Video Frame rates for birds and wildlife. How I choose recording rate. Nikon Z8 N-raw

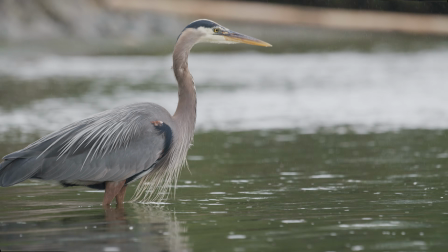(16:45)
You can really kind of adds dramatic effect of the rain falling and everything else, the rain hitting the water.
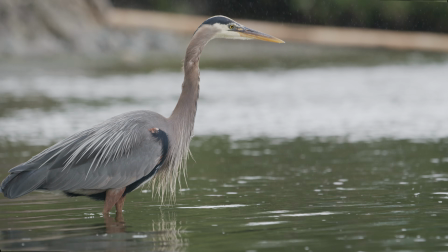(16:50)
So that slow motion, there's a lot of benefit to having recorded in slow motion.
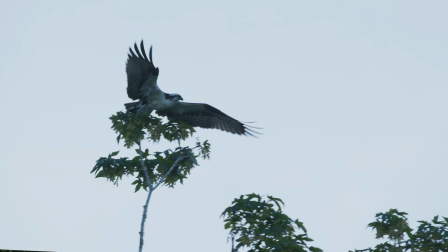(16:57)
And finally is dealing with things like ospreys.
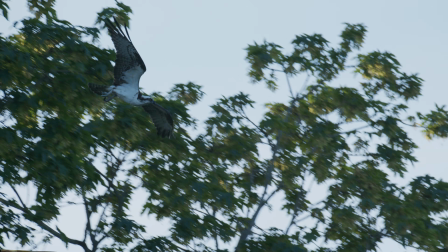(17:00)
And this is where this type of footage is a ton of fun, where again, it's at slowing it down 5 times.
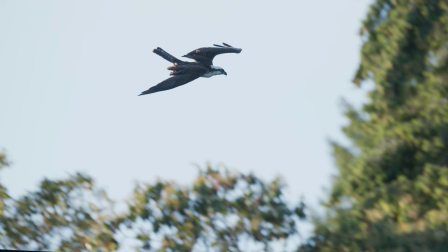(17:06)
So this is 120 frames per second, slowed down to 24. And it allows you to capture, the ospreys diving.
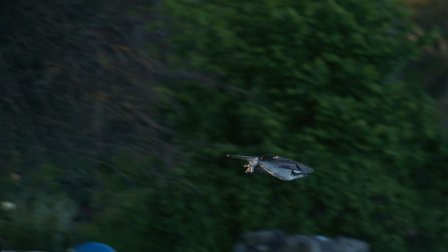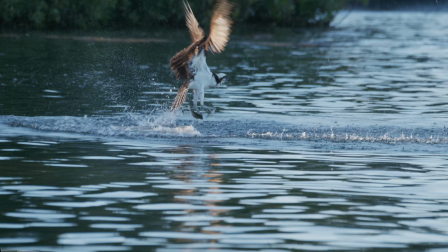(17:22)
Said the downside of this footage, it doesn't play well at full speed. So we'll show you when we get to some of the other frame rates here.
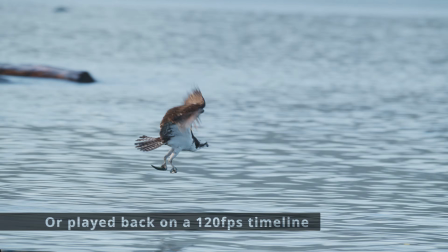(17:30)
We'll give a demonstration of that. But if you are shooting 120 frames per second in this sort of situation, it does have to be slowed down.
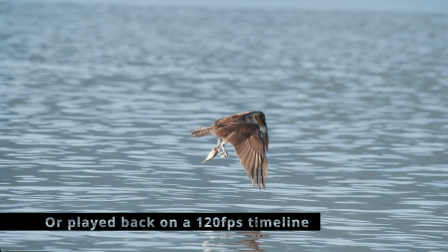(17:36)
So something to keep in mind.
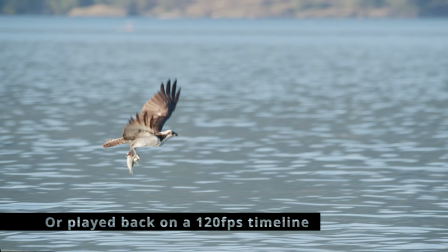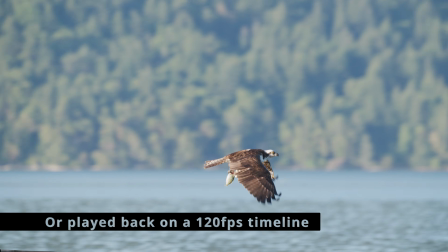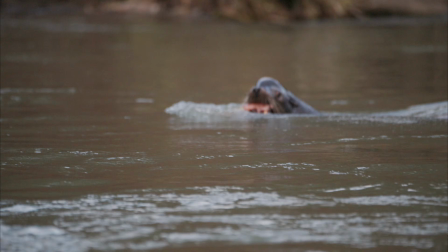(17:50)
And then finally the C line here. And this is again a situation where low light, so the full frame was really needed.
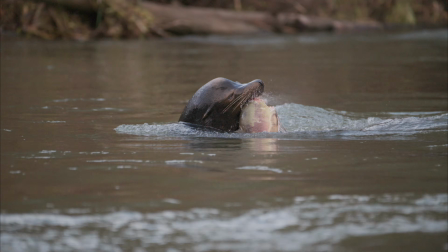(17:58)
You wouldn't want to use a crop mode in this situation.
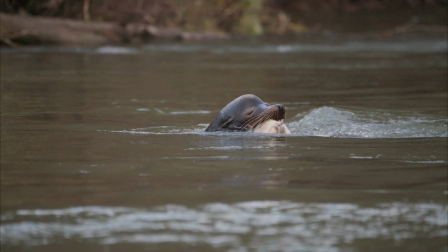(18:00)
120 frames per second speaks for itself in that sort of situation where that clip, even at 120 frames per second, is only 2 or 3 seconds.
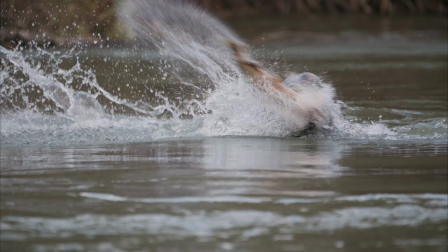(18:08)
So had that been at real time, it's a second.
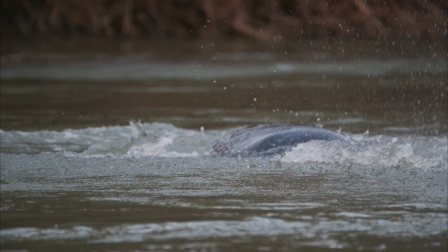(18:12)
It's a 1 second clip, and it's not long enough to even really see it.
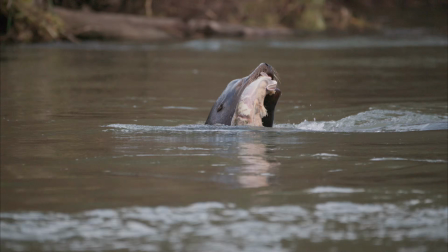(18:17)
And you drop it on the timeline, it's just a bang bang, and it's gone. So the slow motion, being able to kind of stretch that out over 3, 4, 5 seconds, really adds to the dramatic effect of the clip and makes it a lot more worthwhile to add to your timeline. Okay, so now we're going to take a look at the 5.4K. So the 5.4K is one I actually use a lot. And so this is a 1.5 times crop. So this is basically a DX video camera at this point, as opposed to a full frame video camera when you're shooting the 5.4K.
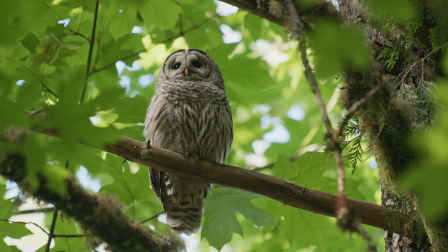(18:48)
5.4K at 30 frames per second. I rarely use this one. It is nice though for recording those birds.
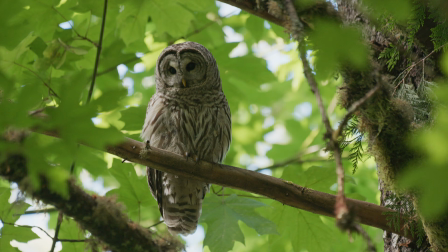(18:55)
You need a little bit of a crop factor. It is useful there real time, and it's also nice in those low light situations where you need the crop factor.
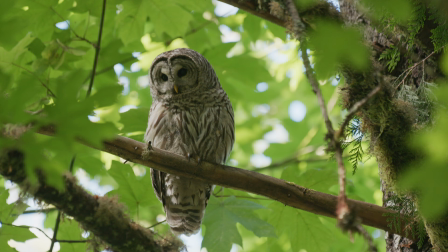(19:03)
It'll definitely help you crop in on it, and the calls are at real time.
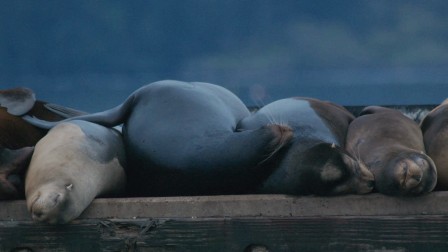(19:08)
And this one again was shot almost dark. This was really low light situation here, so you definitely see a lot more noise.
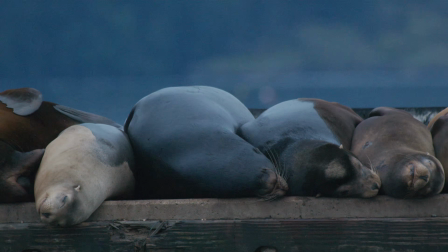(19:17)
But that 5.4K, and again, because we're shooting at 1/60th, that helps a lot.
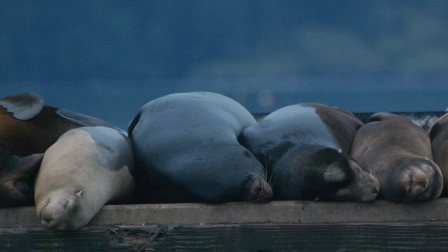(19:23)
With this one, I had the teleconverter on and the crop factor. They were fairly distant for this shot. So this was shot at
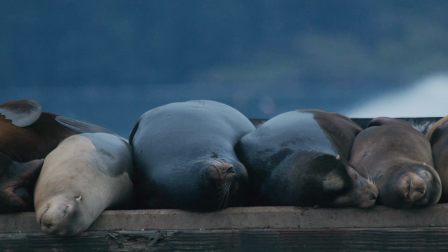(19:32)
700 mil with the teleconverter, and then a 1.5 crop on that, which would be what's at over 1,000 mils.
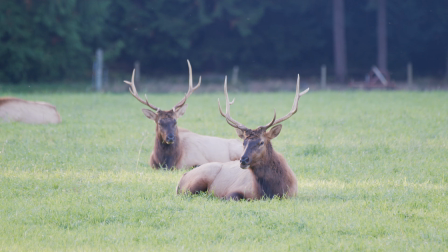(19:41)
These elk are another example where, and again, lower light. Said the 5.4K in this situation, fence line, I couldn't get any closer. So that 1.5 crop at 30p, just a great choice in this sort of situation. The 5.4K 60 is one I use a lot, and this one is is a great option for singing birds.
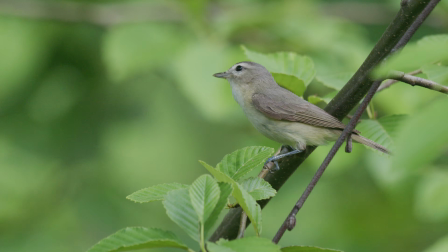(20:06)
The 60p again, like we said, it plays back great at real time, and it looks amazing.
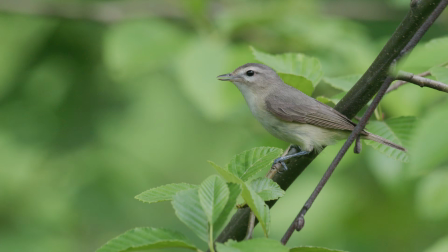(20:12)
I know a lot of people say, well, you bought a full frame camera. Why are you shooting in a crop mode? Because I don't have the 800 6.3 PF lens.
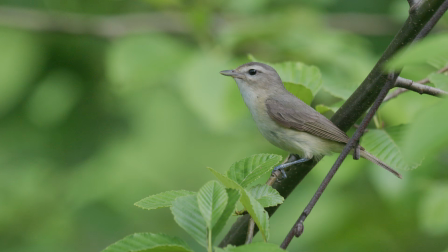(20:21)
That's the short answer. If you had an unlimited budget, you would go out and you'd buy the 600 f4 and the 800 6.3,
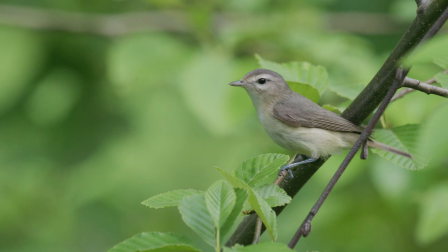(20:28)
and you'd have all the different lenses, and then you would just shoot everything in full frame. And if you've got that in your budget, all the power to you. But for me, it's kind of maximizing not only budget, but also how much gear can you carry in the field.
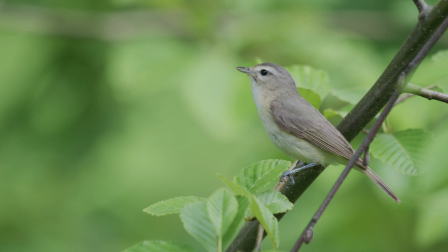(20:43)
I really like using the 200 to 500, as much as it's not some people might not consider it a pro lens.
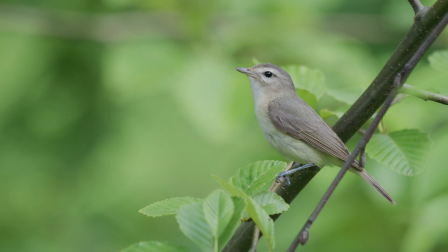(20:51)
The photo quality, image quality of it are excellent.